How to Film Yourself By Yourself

how to record yourself when nobody else will help you and make it look cinematic. Recording yourself and making it look more cinematic doesn't have to be the most complicated thing in the world, and oftentimes it only takes very few simple things to take an average shot to the level of cinematic.
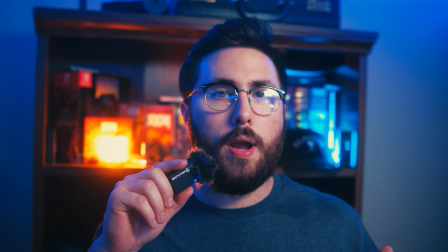Honestly, recording yourself in a more cinematic way only comes down to a few essential things to me,
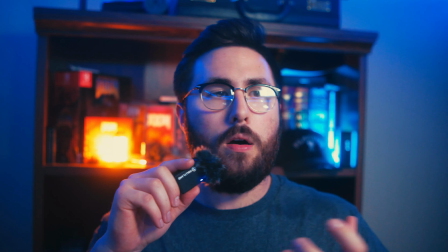and they make all of the difference from an
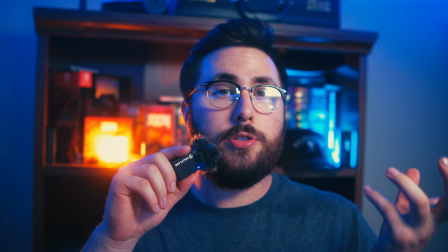average video with average shots to a good video with cinematic looking shots.
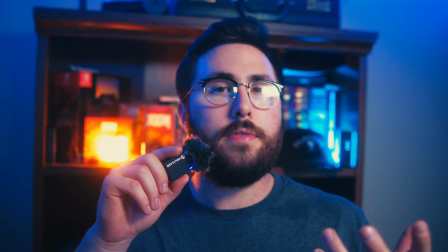And one of those things that I love to mess around with a lot is lighting.
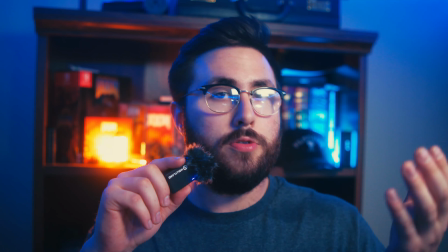And you have your normal techniques to light yourself: 2-point lighting, 3-point lighting, or even 1-point lighting if you want to get dramatic.
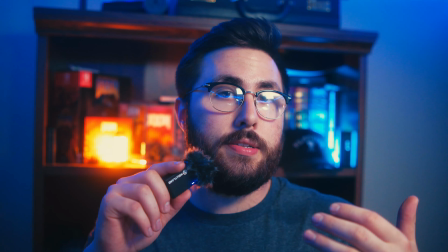But what I mean is stylistic color choice and accent or practical lights like you see behind me.
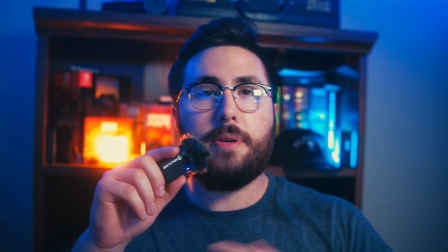I've got a teal and orange look with these lights because orange and teal is one of my favorite color schemes to follow.
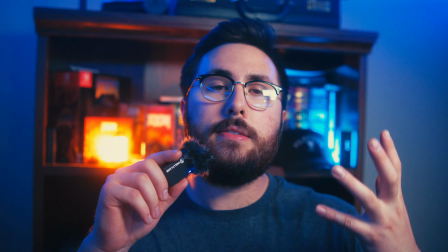And just adding these lights randomly in a shot somewhere just adds a bit of atmosphere and something a little extra to keep people watching,
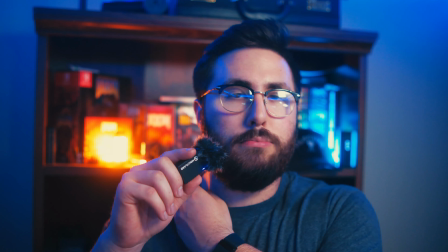as opposed to a blank, boring bookshelf with no lighting on it and just my face.
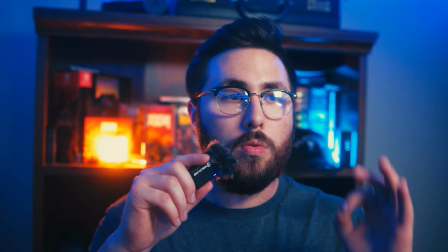It makes a world of difference when you have really good lights and really cool lights.
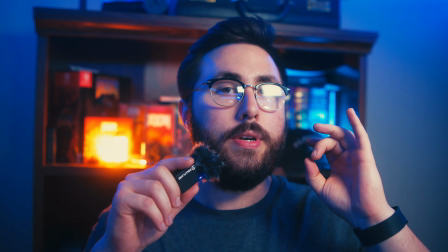It makes a world of difference to make it look cinematic.
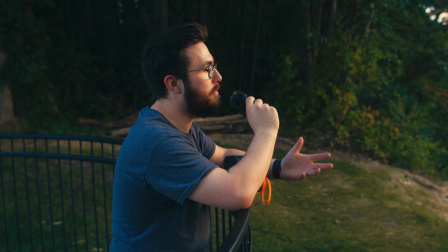You know, filming yourself in a cinematic way doesn't have to be very difficult.
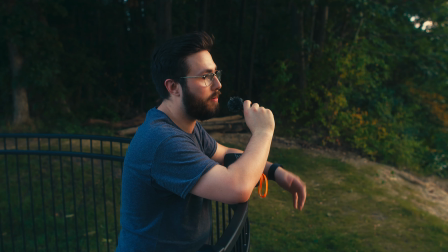I came outside at a park, just kind of set up with sundown,
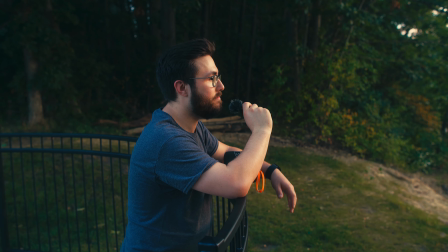and it does the trick for at least a decent shot. So it doesn't take a whole lot.
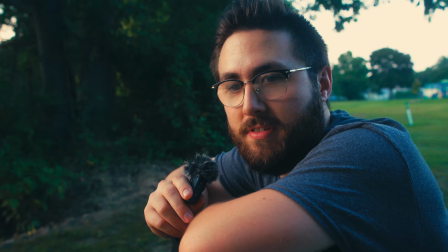Take, for instance, even this shot right here, just this setting. You know, it's at a weird little gazebo thing by the river.
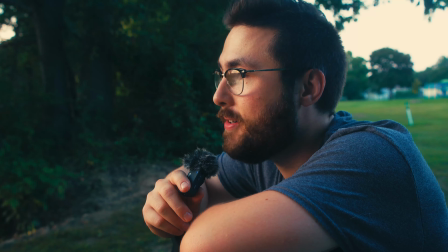It's supposed to be sundown, but it got cloudy as soon as I got here, so I missed the epic golden hour zone because of the clouds. But it's still something, right?
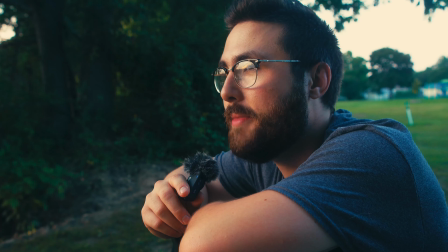I've gotten like 3 or 4 different angles by now, and they all add up to something better than a stagnant, weird looking generic shot. It adds a little bit of flavor, something good enough to change it up, make you stick out, and that's kind of the main thing with cinematic looks.
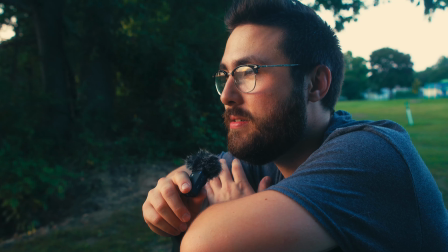It's different, and it creates some sort of contrast and
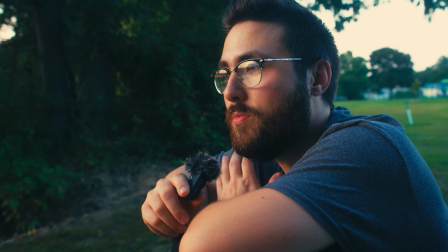dramaticism that would otherwise not be there with automatic settings in a very basic environment.
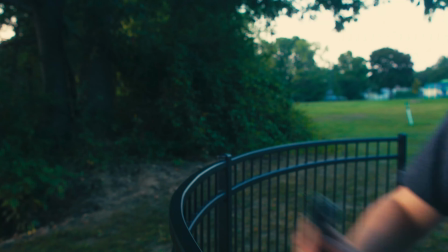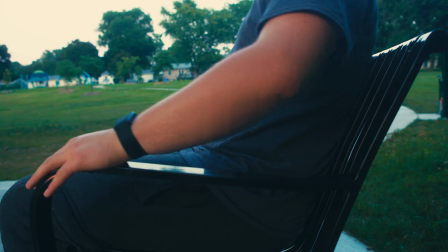So try a few different things. You know, it may not work out the way you think. It may not always turn out good or cinematic, but at least you tried and you learned something from it. Most of the cool cinematic shots that you see in any film or video are going to be found through trial and error, and once those are established, other people start to copy it. So try to recreate shots that you find really cool or interesting in other movies and films and videos, and start to try to come up with your own to differentiate yourself from everybody else. And again, just try different things. That's the biggest thing that people don't do. They're too afraid to try, too afraid to get out, get around people, be out in public, doing any kind of filmmaking. You just got to get over it at a certain point and just do it. You can't progress if you don't try. So
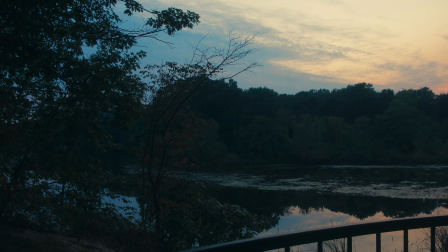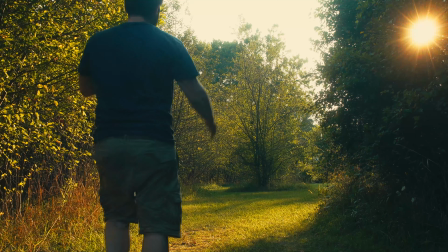see, one of my favorite things to do is to come out near sunset, near sundown,
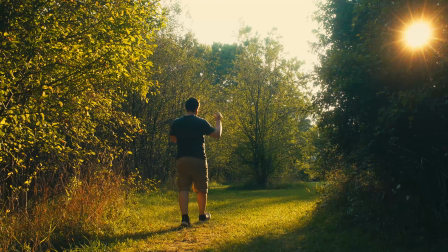to get natural, cool looking light wherever I can find it.
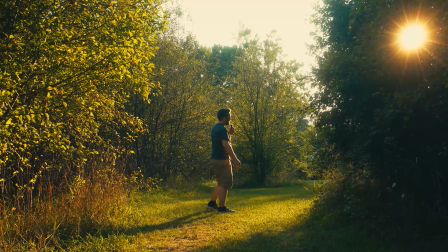You know, it's direct sunlight here and an angle here, but
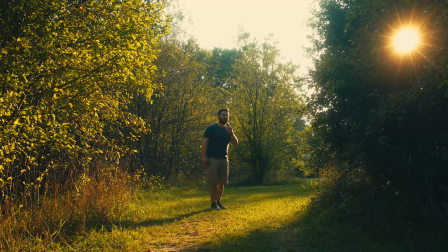you get a lot of dramatic looks, especially if I stand behind it like this.